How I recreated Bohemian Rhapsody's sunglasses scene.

Hello everyone! Today I wanted to show you how I recreated Bohemian Rhapsody scene. There was one scene in the film where there was the sunglasses on the table and there's Freddy's reflection inside the sunglasses and I thought that was a really cool scene and I really loved the angle of it and the cinematography of it and I really wanted to redo it again myself.
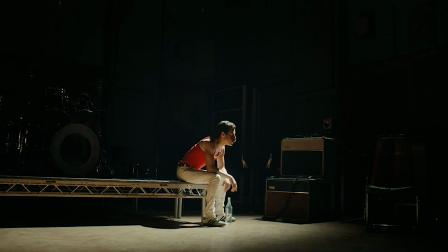Bohemian Rhapsody is such an amazing movie. I don't think any words can do it justice because it's really really good and I enjoyed it so much. I watched it twice in the theater and the second time I watched it I couldn't leave the theater because I was really really moved. Whether you're a Queen fan or not this movie is just really amazing and everything in it, the cinematography, the direction, the acting is just incredible so I really recommend that you watch it. So yeah let's get right into it and then I'll show you how to do it and I'll just show you the setup of the whole thing.
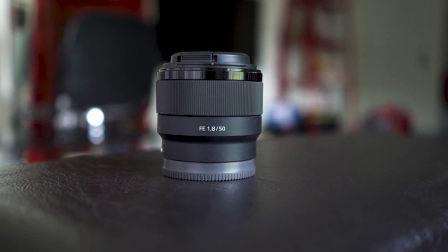So the lens I'm using is a Sony 50mm 1.8 and
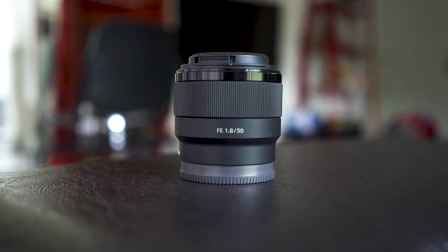it's mounted on my sony a7s and so then i placed the sunglasses
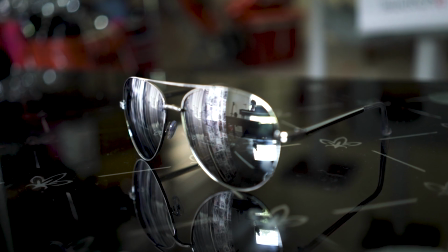on a nice reflective glass table and i found these sunglasses that looked
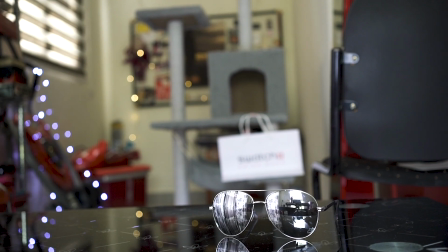very similar at cotton on so this is what the white shot looked like so the main
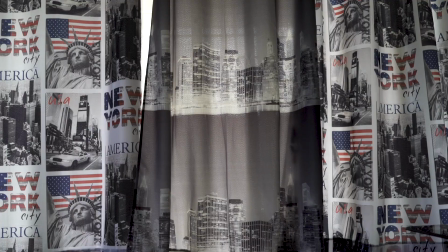light source that i had was coming from the back window and also from the window at the side then after that
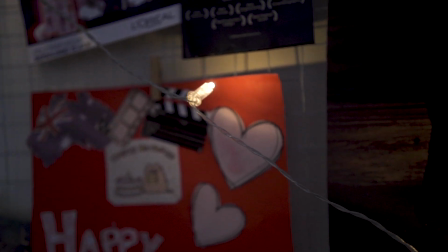i added some fairy lights in the background to get that nice bokeh round circles.
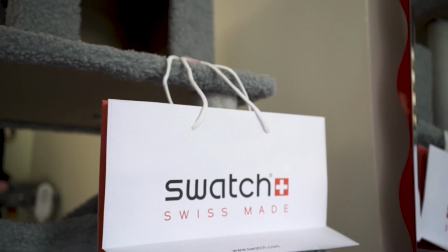I put the shopping bag and I hang the handle on top of the cat tree.
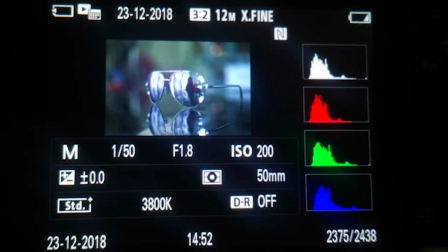All that was left is for my talent to sit in front of the table. So as for my camera settings, I had the shutter speed at 50. As for my aperture, I had it at 1.8 which is the widest you can go for my lens.
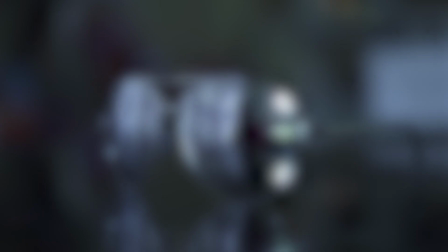And for my ISO, I kept it at 200. This is what the photo looked like raw from the camera.
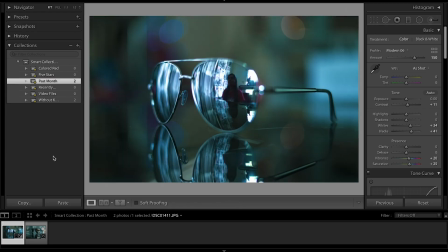So the next step was to put it in Lightroom and color correct it accordingly to the photo.
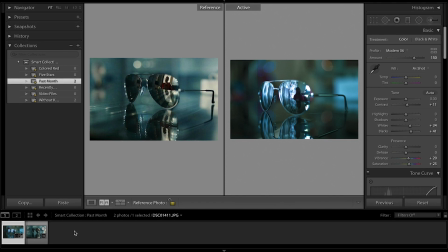Not necessary to copy exactly the same original photo but to have the same feel and temperature to it.
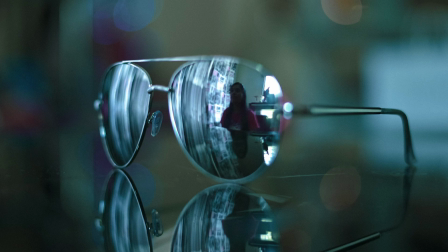So yeah this is what the final image looked like after editing. I also added a little bit of film grain on my photo because I wanted to have that kind of a rough look because it was way too smooth and it didn't match the original photo and that's it it's pretty simple you don't really need professional lighting or anything if you have it would be great but if you don't just play around with it get yourself some cool shot and i think it's really really cool and also don't forget to check out the movie i really love it and um merry christmas and happy new year and i'll see you soon in the next video don't forget to subscribe and like and thank you so much for watching